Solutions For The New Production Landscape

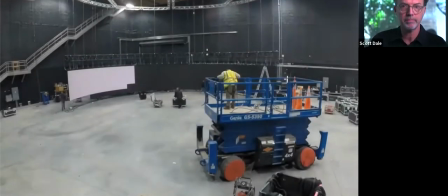(39:00)
For the Universal Pictures film First Man,
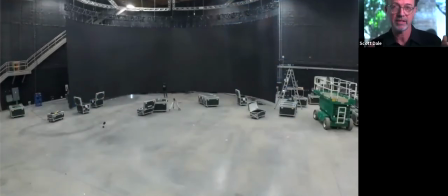(39:04)
we built a screen that was in the shape of a half cylinder it was 34 feet tall
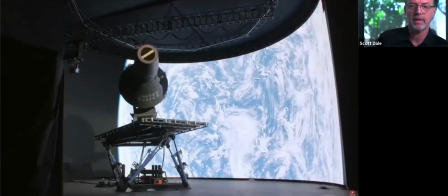(39:10)
and about 60 feet in diameter that's 20 led tiles high and 57
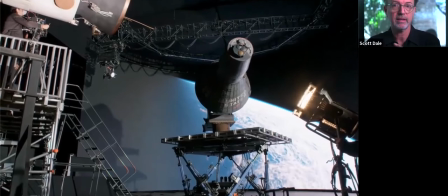(39:17)
wide the camera crew came into our facility in la they shot the movie in atlanta but
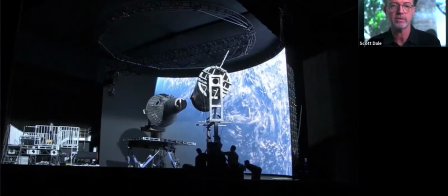(39:23)
they came in up to la beforehand to shoot tests which we always recommend they
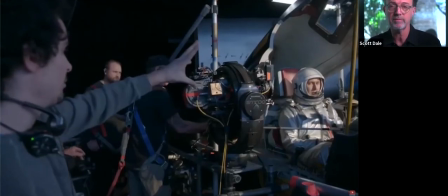(39:28)
shot tests on 16 millimeter motion picture film 35 millimeter and
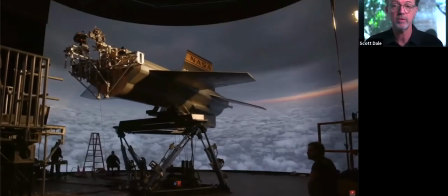(39:32)
IMAX as well and then they end up using all three of
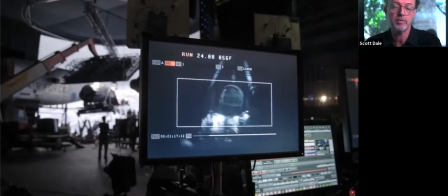(39:37)
those formats for the movie they also built
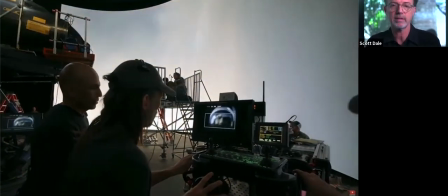(39:42)
nearly full-size models or partial models of various aircraft and those aircrafts the
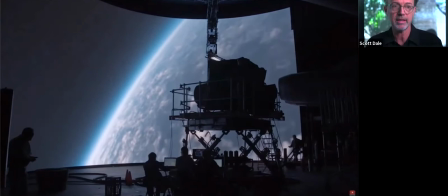(39:48)
aircraft were usually mounted onto a gimbal so they could simulate like heavy vibration or rotation
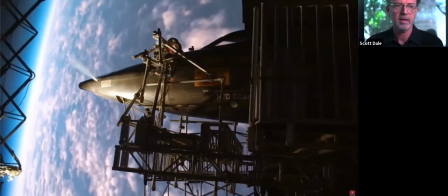(39:55)
Lena Sandgren was the DP who also operated a camera Paul Lambert the visual effects supervisor said that the reflections they got for free,
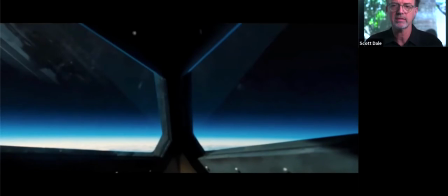(40:03)
but that's really the main selling point about this. There's no compositing needed in post.
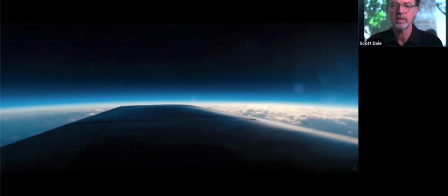(40:09)
DNEG created all the background plates and of course all the plates had to be built before production.
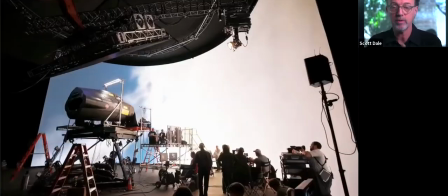(40:15)
Much like the film Gravity, which we also use this technology for,
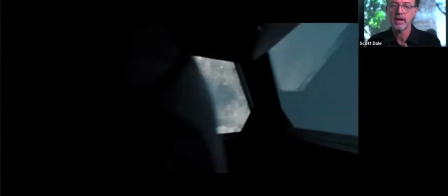(40:19)
the actors can react to the environment since they're not looking at a green screen or from a ball hanging from a string.
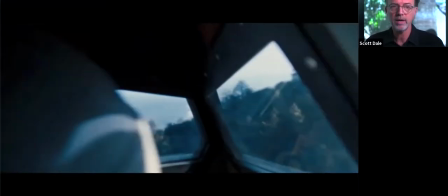(40:26)
The directors can see what the final shot looks like. There are quite a few sequences in this film where LED screens were used.
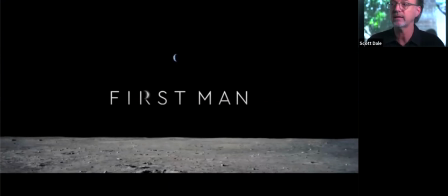(40:35)
The DP's idea was no green screen,
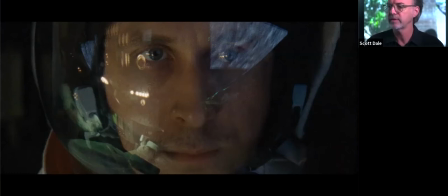(40:41)
although I think they might have actually used green screen for part of it.
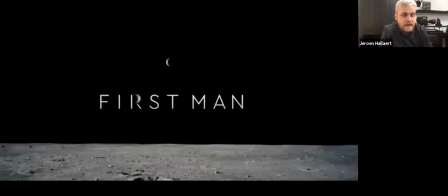(40:47)
And reflection is really what enhances the filmmakers process.
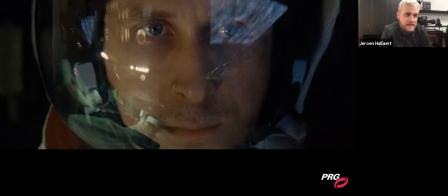(40:51)
To stay a little bit in the in the trade team today the train team I should say today I'd like to talk about another recent project and it's not an obvious one because few people
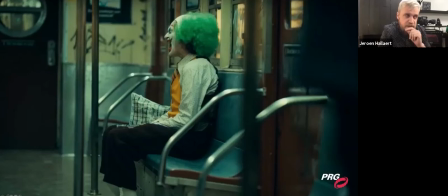(41:02)
realize that the train sequence in the movie Joker was actually done inside an enhanced environment and next to
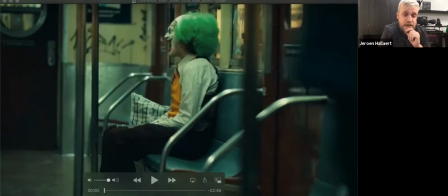(41:12)
talk about this is is the actual DP from the movie. Lawrence Schur. Larry Schur, ASC. Here we go. A big part of what I try to accomplish, besides coming up with a very specific game plan visually, is how do you give the most freedom to the actors and allow the set to move as quickly as possible to keep the momentum of the day? And I've found that if something's working, keep those actors close. Don't let them go to their trailers and just keep shooting while everybody's in the right state of mind.
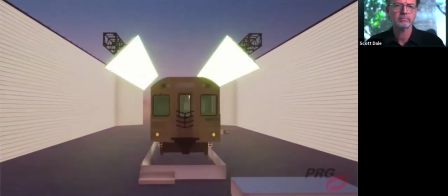(41:43)
And what's really great about enhanced environments in the way that the LED technology has allowed you to make these environments live on set,
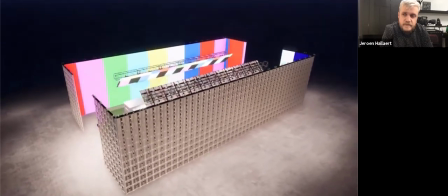(41:52)
you realize what effect it has on the actors and what effect it has even on the filmmaker
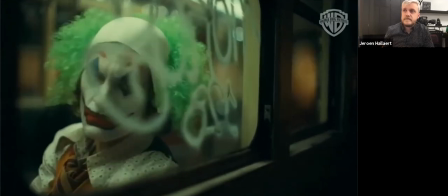(41:57)
like myself as a cinematographer because suddenly you're not trying to coordinate that
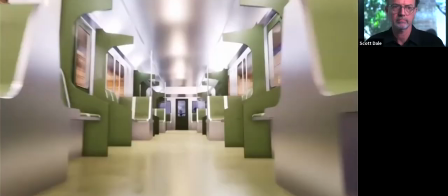(42:02)
background later with the lighting that you're putting in, but you're actually able to photograph it in real time and make decisions and bring the lighting
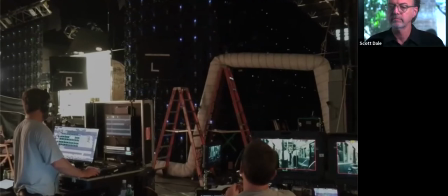(42:11)
in real time as you photograph it in ways that necessarily you can't do when you're shooting blue screen or green screen. You know, one way we did that on Joker is in the subway sequence. Todd always talked about that as having almost like a fever dream.
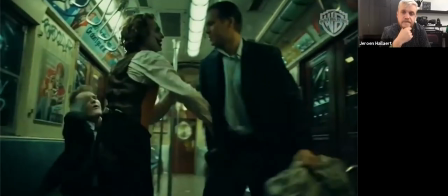(42:27)
That was the way he talked about it. It's like, I want this scene to feel like a fever dream.
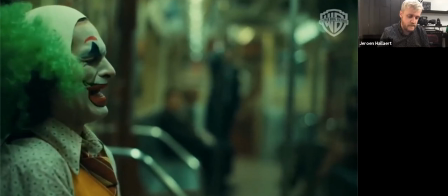(42:31)
And for me, what's cool about riding subways in New York is the way the lighting interacts with the environment and the fact that when you drive by a subway station or another train car passes by or the lights flicker off inside the car.
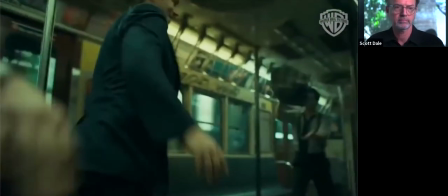(42:46)
All that interactive lighting is playing inside. The real problem to be solved in that scene was, well, how do we get all that interactivity,
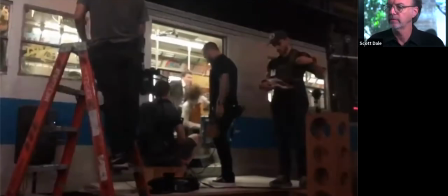(42:54)
but do it in a controlled environment in which we can be shooting on a stage, not have all the distractions being on location,
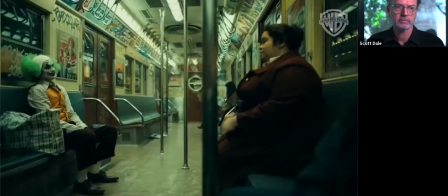(43:00)
but really make it feel real for the actors. Once I was like, the only way we can do this Joker subway scene is with LEDs.